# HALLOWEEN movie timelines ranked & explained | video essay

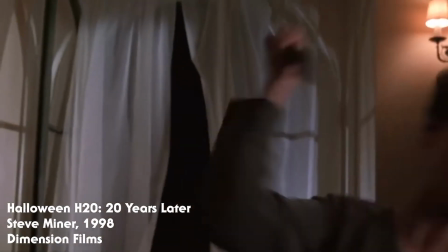(4:11)
While H2O is seen by many fans as the greatest sequel of the lot, Halloween Resurrection is seen by most as the worst.
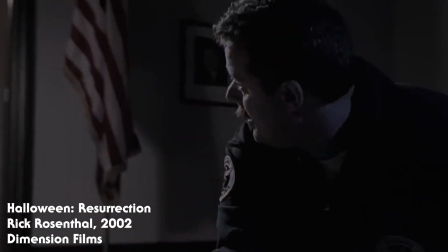(4:17)
Laurie is killed off in the first few minutes after it was revealed that Michael faked his death by switching outfits with the paramedic at the end of H2O.
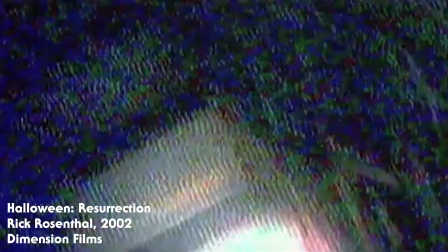(4:24)
The film then proceeds as a haunted house reality show including Busta Rhymes and is just, well, terrible.
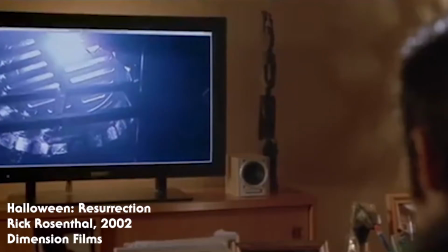(4:30)
If it didn't include the Halloween title, it would be a fun early noughties bad horror film, but Michael Myers does not fit the tone of this movie whatsoever.
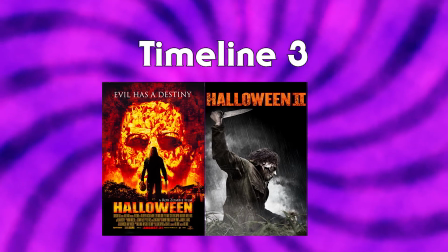(4:37)
After this one, everything including the original was set aside for Rob Zombie's two remakes, Halloween and Halloween 2, released in 2007 and 2009 respectively.
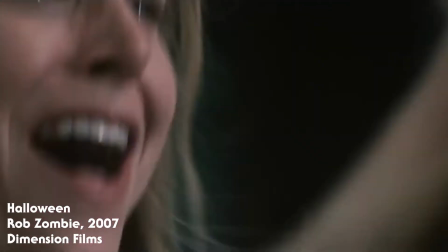(4:46)
While the first film largely follows the original structure, albeit with an extra 40 minutes of child Michael's upbringing and time in Smith's Grove's sanitarium,
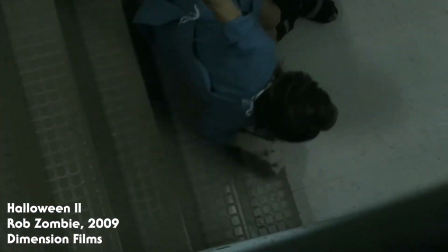(4:54)
the new Halloween 2 was entirely different. The only like list of the original Halloween 2 was that of the hospital scene, which was then revealed to be a dream sequence.
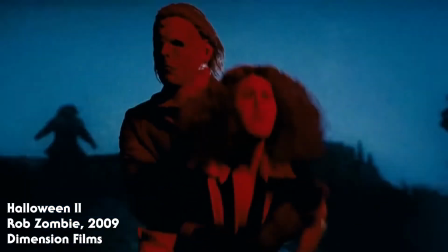(5:02)
When I first watched this film, I can't say I was a fan. Though Zombie is one of my favorite horror directors, this film didn't click with me.
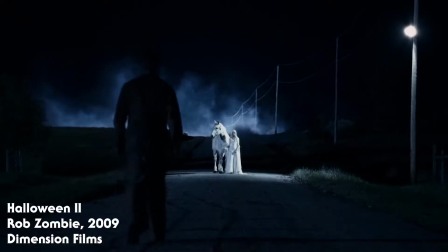(5:08)
The dream sequences and visions of Michael's mother with a white horse felt unnecessary and jarring.
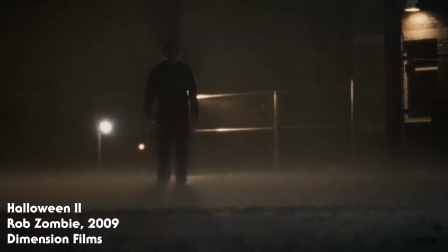(5:13)
However, upon rewatch, I actually found a greater appreciation and admiration of the most unique film in the franchise.
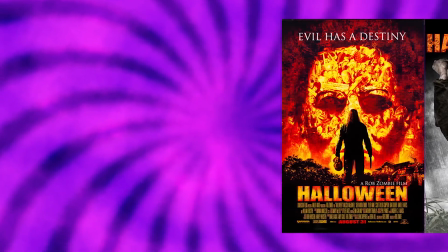(5:19)
These remakes were the last for a while, with the franchise put on ice for nine years, the longest time Halloween has gone without releasing a movie.
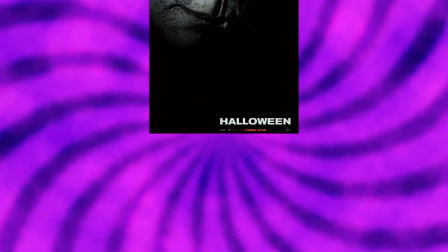(5:25)
But then this all changed with the release of Halloween in 2018.
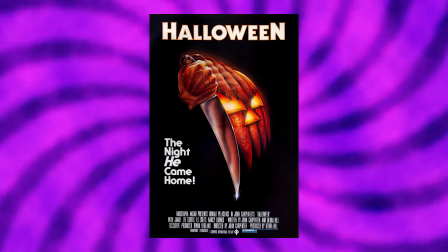(5:29)
This Halloween was a direct sequel to the original Halloween from 1978 and disregarded every sequel and remake since.
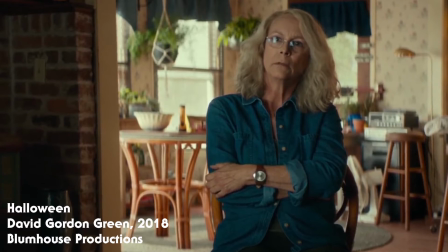(5:35)
Laurie came back again, but this time was not related to Michael, as no mention of this idea was made in the original film.
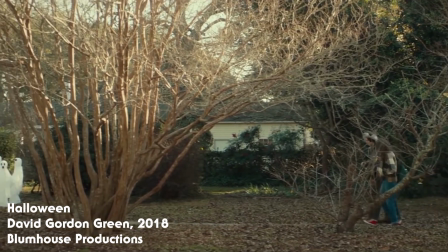(5:41) Wasn't it her brother who like, cold-blooded myrtle-ated all those teenagers? No, that's just a bit that some people made up.
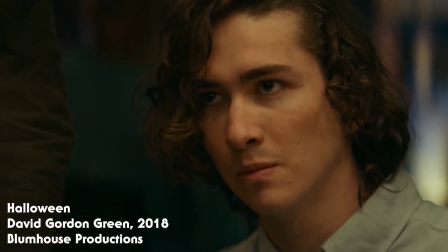(5:48)
Forty years on, Laurie had become an alcoholic, paranoid that Michael will one day break out of Smithsgrove's sanitarium as he did back in 1978.
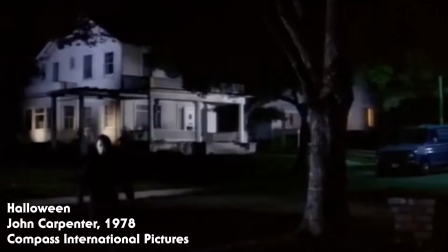(5:56)
Michael's attack on Laurie in this context was purely random, which I think makes it even more terrifying.
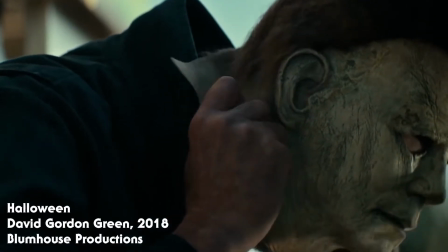(6:01)
Inevitably, Michael does escape again and goes on yet another killing spree, despite being well into his sixties at this point.
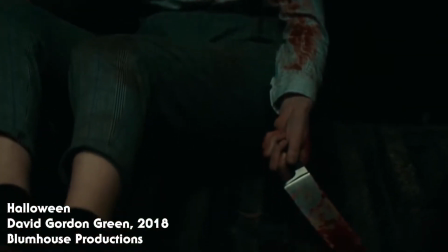(6:06)
This reboot ended with Laurie, her daughter and granddaughter seemingly killing Michael in a trap that Laurie dedicated her life to building.
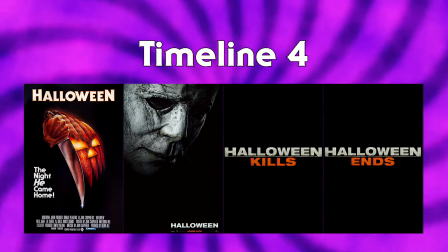(6:13)
But seeing as two sequels, Halloween Kills and Halloween Ends, are both due for release in coming years, I think it is safe to assume that Michael has a bit of life left within him yet.
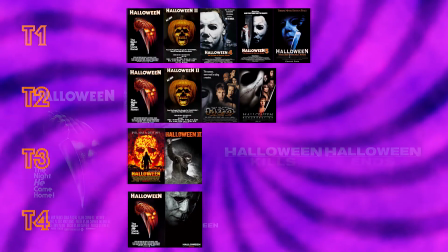(6:22)
So with that out of the way, it's time to discuss which of these four official continuities is the best.
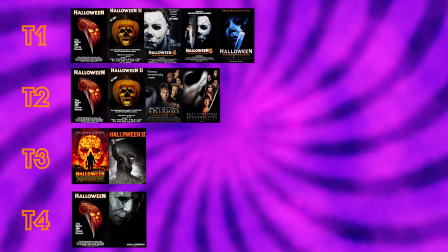(6:26)
To do this, I'll be objectively weighing up what works and what's wrong, as well as applying my own opinions and preferences to each one.
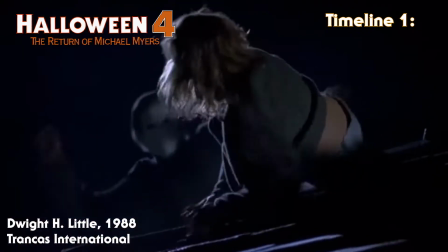(6:32)
Okay, so what works with the Thorn Saga? It would be too easy to say Halloween 1 and 2, that's just a given.
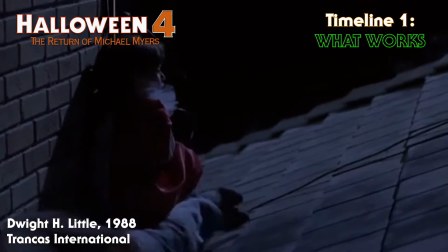(6:38)
So let's focus in on the Thorn trilogy. Well I can blanket this first point with just Halloween 4.
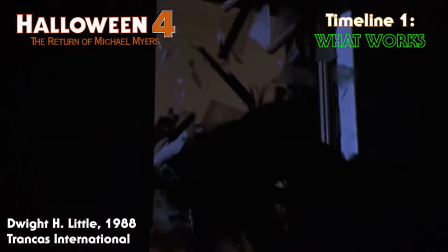(6:42)
Yes, it's got flaws and at times isn't as subtle as the original or have some of the same tone, but its spirit matches the first two movies, even if with some added 80's flair.
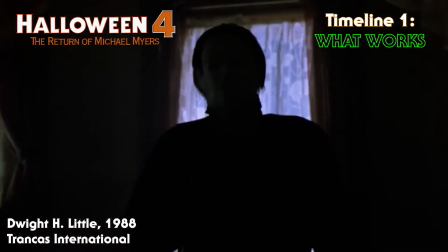(6:51)
After 7 years without the shape, the return of Michael Myers really was a triumphant return for the character.
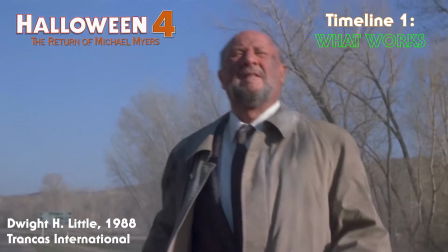(6:56)
Having more of Dr. Loomis too is brilliant,
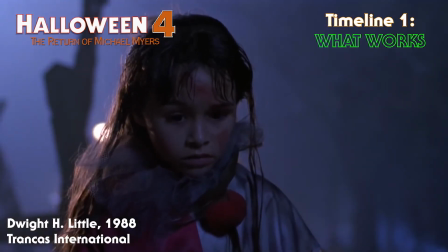(6:58)
and Jamie Lloyd is a great addition to the Halloween lore. well acted by Danielle Harris and a great way to fill in Laurie's absence, and later address this Thorn concept.
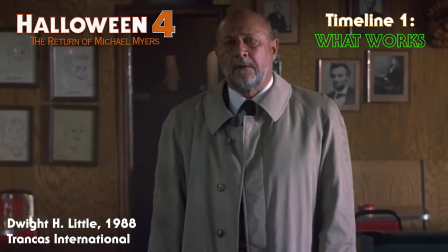(7:05)
While the genre was in decline by this point, Michael slashed his way back onto our screens with a really good slasher film and an even better Halloween film.
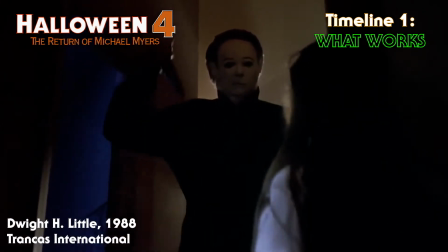(7:13)
Though I'd say Michael appears a little too early in the film, it still helps build the tension as Jamie sees visions of him throughout.
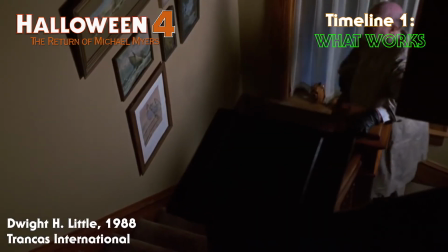(7:19)
Visions that ultimately make for one of the best endings in the franchise, as Jamie repeats the original crime of her uncle, much to the distress of Loomis.
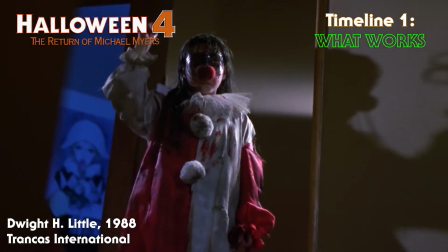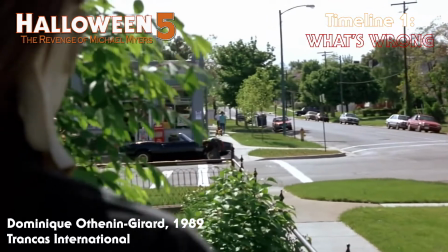(7:33)
Conveniently, the first What's Wrong goes to Halloween 5, The Revenge of Michael Myers. I mean, where to start with this one?
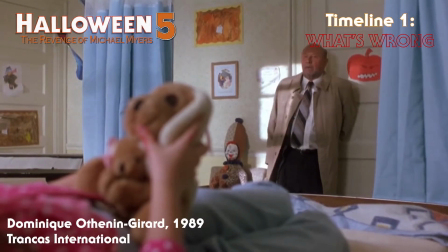(7:39)
After Halloween 4 was a brilliant return for the franchise, you'd expect better from its successor.
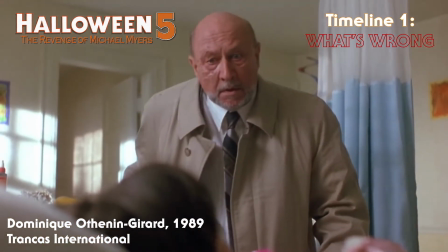(7:43)
But seeing as it was rushed into production without even a script, and released the following year in 1989, you can see why this film turned into a complete train wreck.
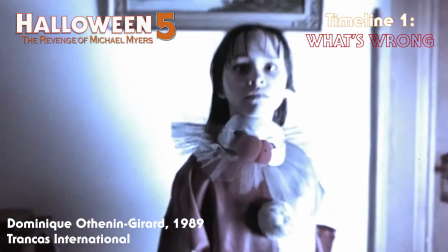(7:51)
Jamie becomes completely uninteresting, having lost her voice and developed some strange psychic connection to Michael, for...reasons?
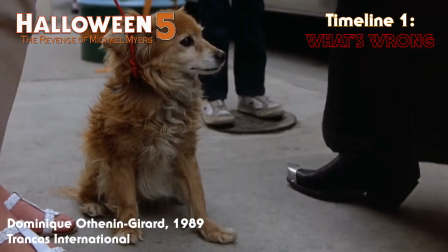(7:57)
The Man in Black character is waged into the story simply to solve plot holes, but just comes off as misplaced rather than mysterious.
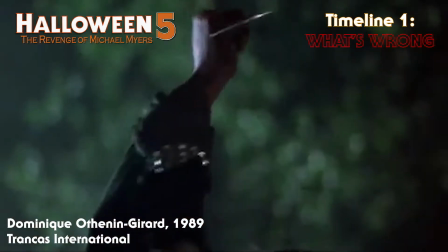(8:04)
The final girl from the last film is killed off after 20 minutes, and the character we assume to be the final girl of this one is also killed later on.
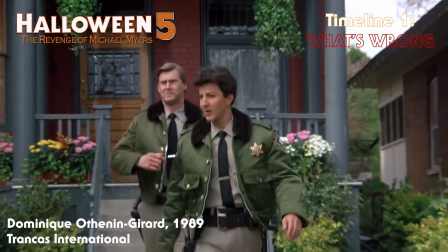(8:11)
It's filled with jarring moments like the two comedy cops and dull 80s sequences.